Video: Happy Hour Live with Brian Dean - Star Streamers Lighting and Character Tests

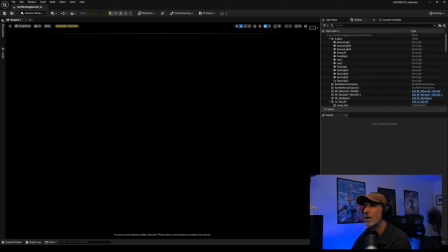right, here's the briefing room. This is, I went outside the walls. Okay. Oh my God, that camera's really fast. Jeez.
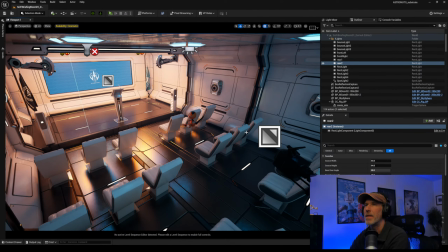All right, so this is a environment that I got from the Unreal Marketplace, and I just kind of relit it a bit.
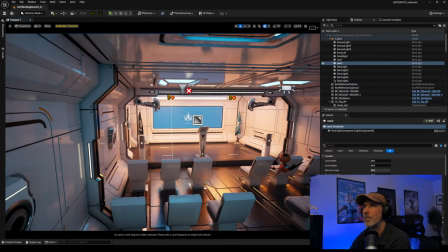Really, all I did was I added a couple warm lights up here, and it was a lot cooler.
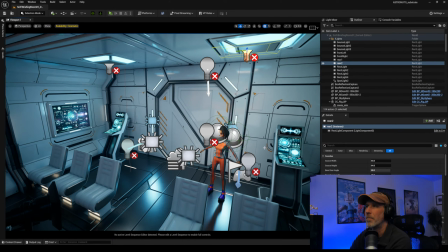So I kind of like toned down the coolness a little bit and just added some warmth up here just to give it a little like
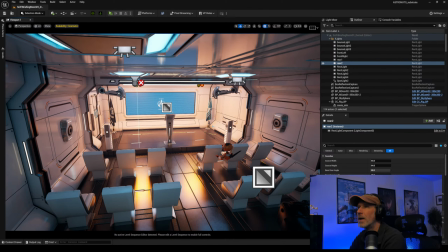color separation in between the two parts of the room. And then I just threw the character in here because I just wanted to see her,
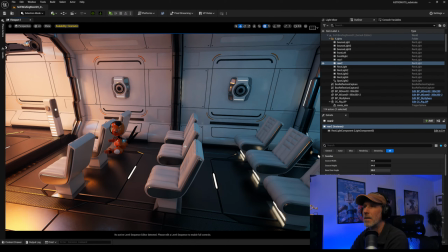threw an animation on her, and I just wanted to kind of see her moving in a lit environment, see how the materials were working and stuff like that. Oh, it looks like I've got some lights here that aren't set properly.
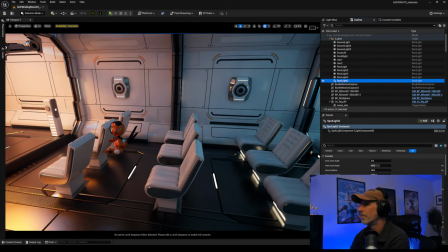These should all be movable. I don't know why they don't default, there we go, to movable anymore. I think they used to.
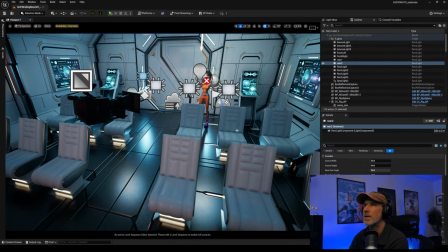All right, so I just set up a very quick little scene in here. You can see like this is the kind of the extra lights I put in the back.
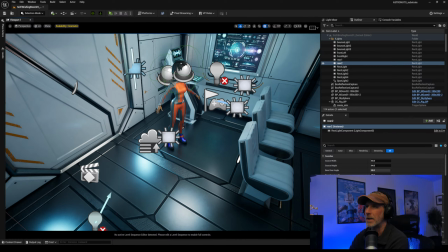Basically I just put like a bank of like little fill lights around her. And these are neutral lights that are kind of taking off that cool light, because if she gets cool, she starts to turn like green, which is not very appealing. So I just added some neutral lights here to just kind of fill her in a little bit.
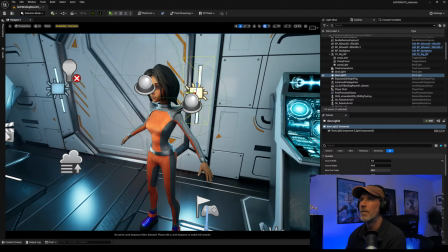So she's got some light on her and to neutralize that cool color of the room. And there's also a light back here that is simulating this practical light. And that's just kind of giving her a little
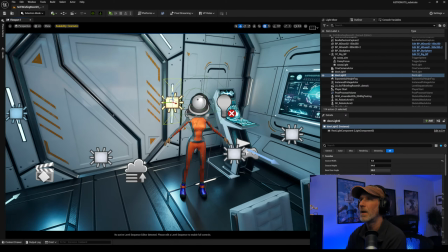rim light here that you can see. And same thing here.
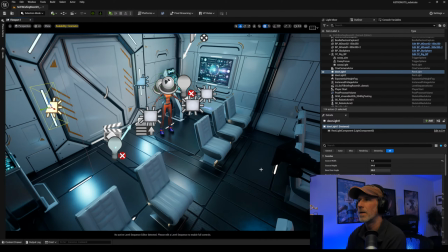This is kind of hitting the Streambot when he comes over. And then this is a little extra fill for the Streambot. And let me just bring up the sequencer here.
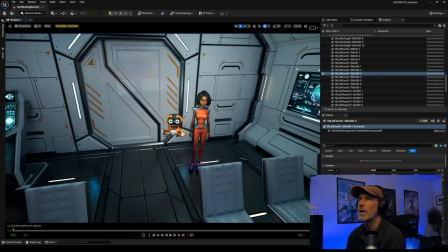And so here they are.
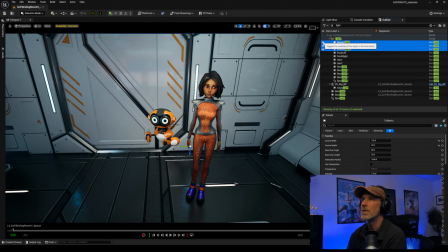So I think these are the front bounce lights. So you can see it's subtle, but you know, just kind of adding a little extra light.
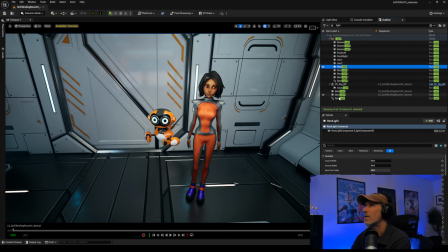I think these are ceiling lights. These are the two door lights,
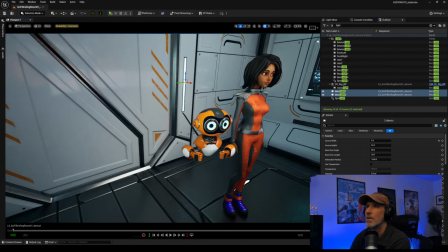which
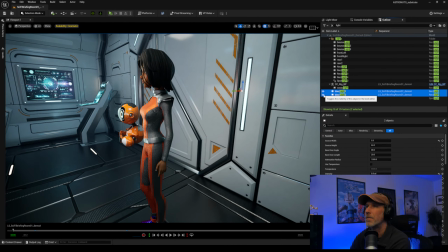doesn't really feel like they're doing anything.
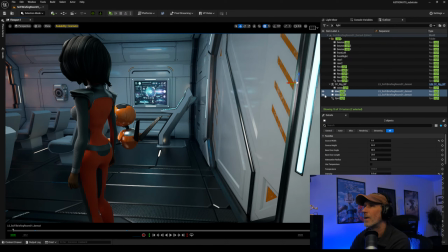Why do I not see them?
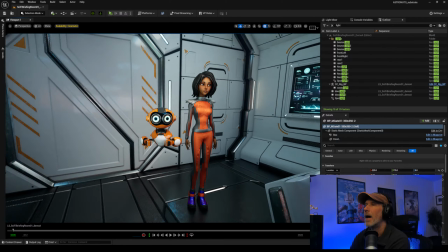Strange. Okay, well, anyway. All right, so yeah, this is the setup, and we'll just play through it.
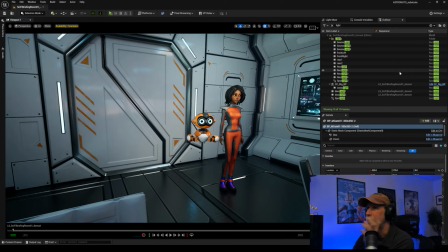So basically, I just did a little camera move and just have them just like in an idle.
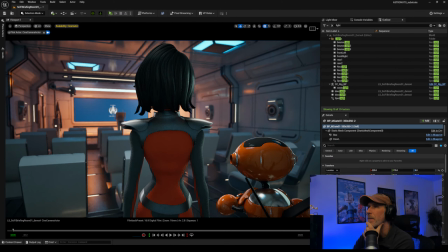So let's pop into the camera. Oh, I know why I don't see these lights. So when we're behind her like this, they were kind of blasting her back.
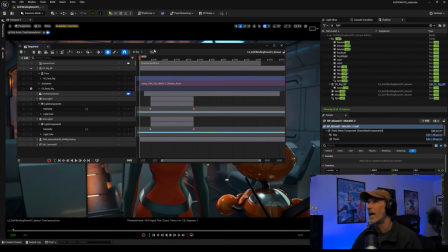So I keyed them off. So at the beginning of the shot, the lights are keyed to be 0. That's why they weren't having any effect, because they're turned off. And then as the camera moves around, they slowly raise up, so we get that nice rim light once the camera goes around.
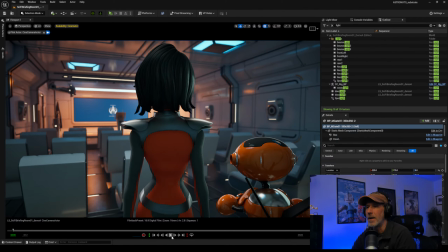All right, here we go.
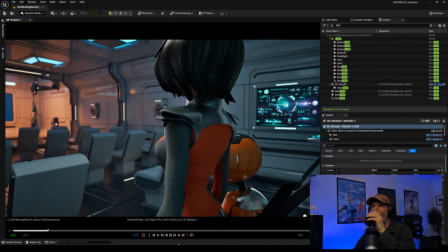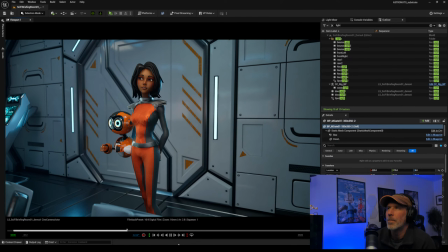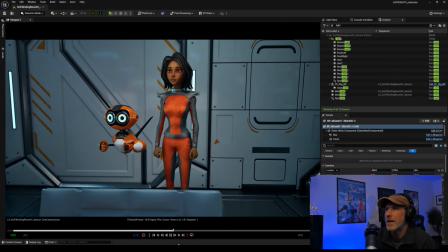And there she is.